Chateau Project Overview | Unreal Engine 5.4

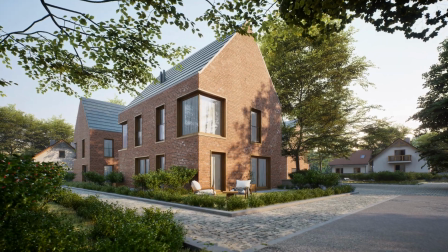(0:00)
Hi, welcome to the Megatexture channel.
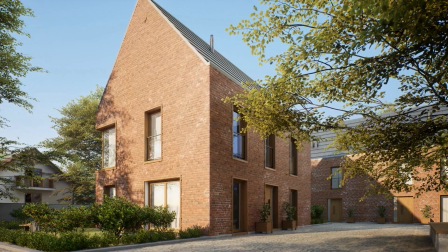(0:03)
My name is Artur and here's an overview video of architecture animation I recently made called Chateau which I developed in Unreal Engine 5.
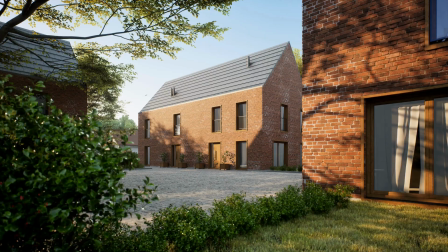(0:14)
Since I got a lot of questions about specific details and settings in this project I
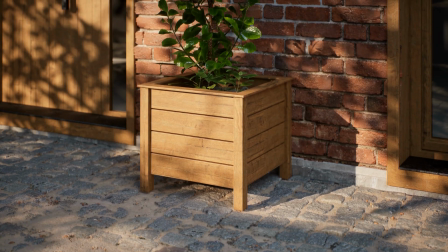(0:20)
decided to make this overview so it may be helpful for someone working on something similar.
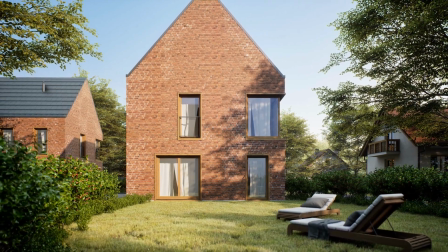(0:26)
Let's get straight to the point. There are few key elements which I want to talk about.
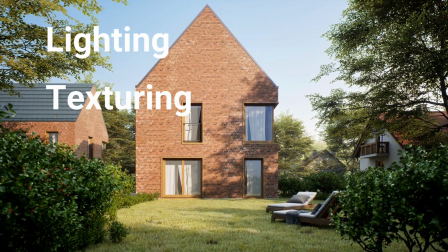(0:32)
Lighting, texturing, foliage, camera composition and animation.
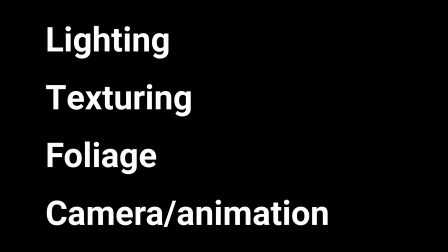(0:38)
And we will start with lighting.
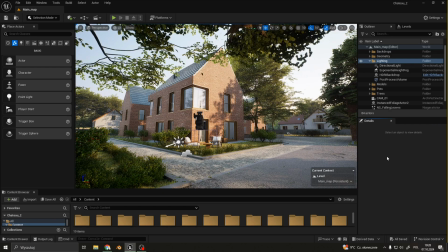(0:43)
In my outliner I have my lighting folder where I keep all the settings for lighting and atmosphere. Before I begin talking about each element I need to tell you about a video from where I learned all the necessary settings for a photorealistic lighting.
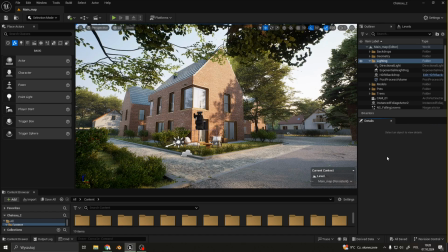(1:01)
I will paste a link down below. Let's start with HDRI. This is how a project looks like with only HDRI on.
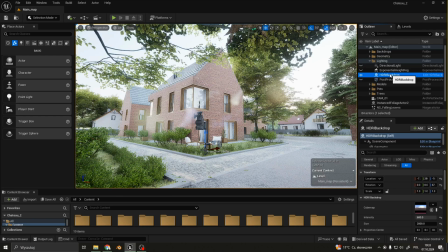(1:13)
I used an HDRI for this project as I think it offers the best outcome in terms of quality. If you don't need animated sky the HDRI will be a perfect solution. Just pick a sky you like from Polyhaven and you are good to go.
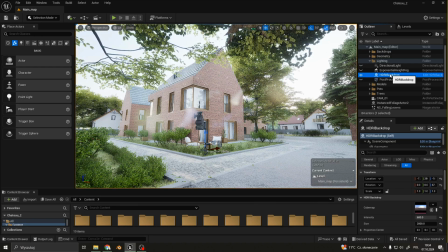(1:31)
A tip from me is to use a Pure Sky HDRI so you won't have some buildings and trees in your background. You can add them yourself if you need to.
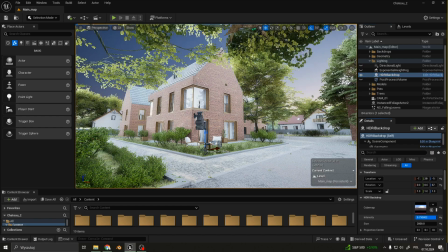(1:45)
Value for intensity is a little bit high but that's ok.
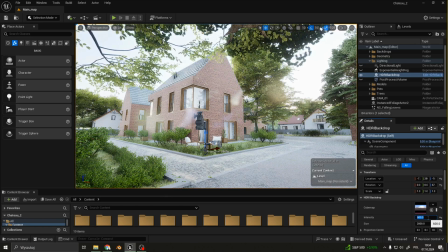(1:52)
High intensity adds more details in reflections so it's better to just change the exposure in post-process volume to your liking. Next is directional light.
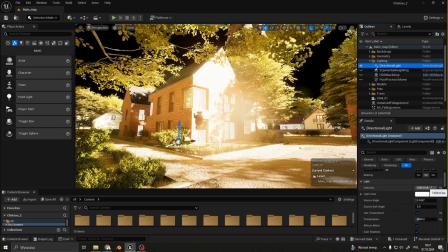(2:09)
Here I also set the intensity as a really high value to match the intensity of HDRI.
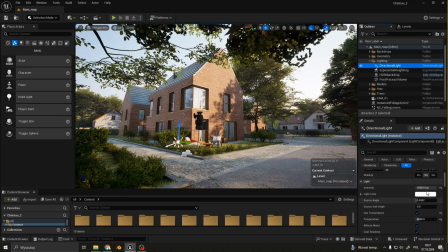I also added a little bit of source angle and a warm temperature.
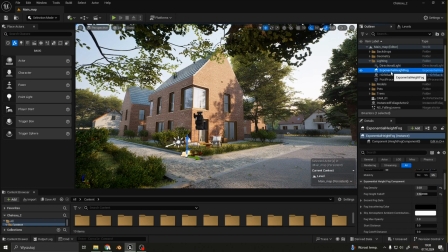(2:38)
For exponential height fog I set fog density to 0.03 as it just adds a little bit of mist in the background to create a sense of distance.
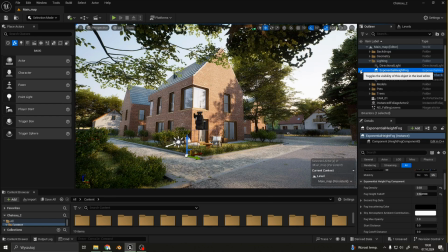Last element is a post process volume. Here the most important setting is exposure.
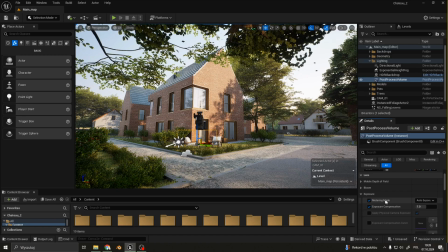(3:10)
Metering mode is set to auto exposure and exposure compensation is set to 1. This leads up the scene a little bit more.
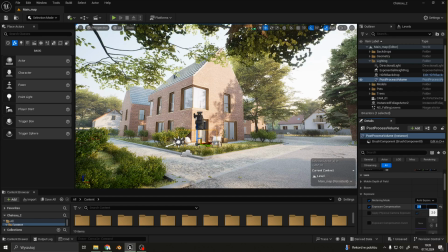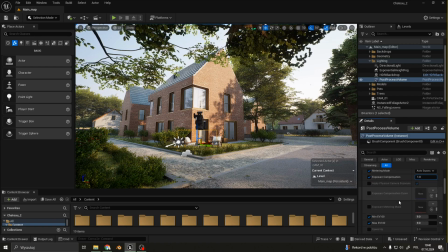(3:33)
I also have auto exposure adaptation set both to 9. A bit of chromatic aberration.
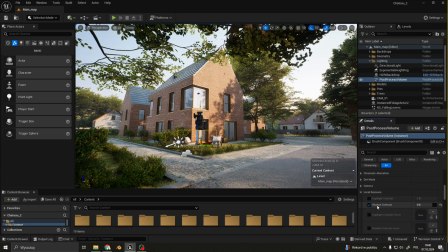(3:50)
For local exposure I have Shadow Contrast set to 0.8
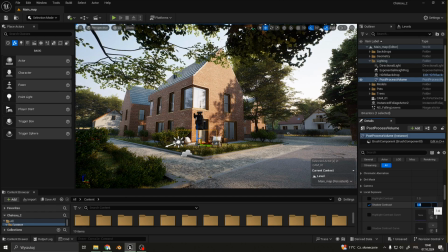(3:55)
as I think higher values makes shadows a little bit too dark for this project.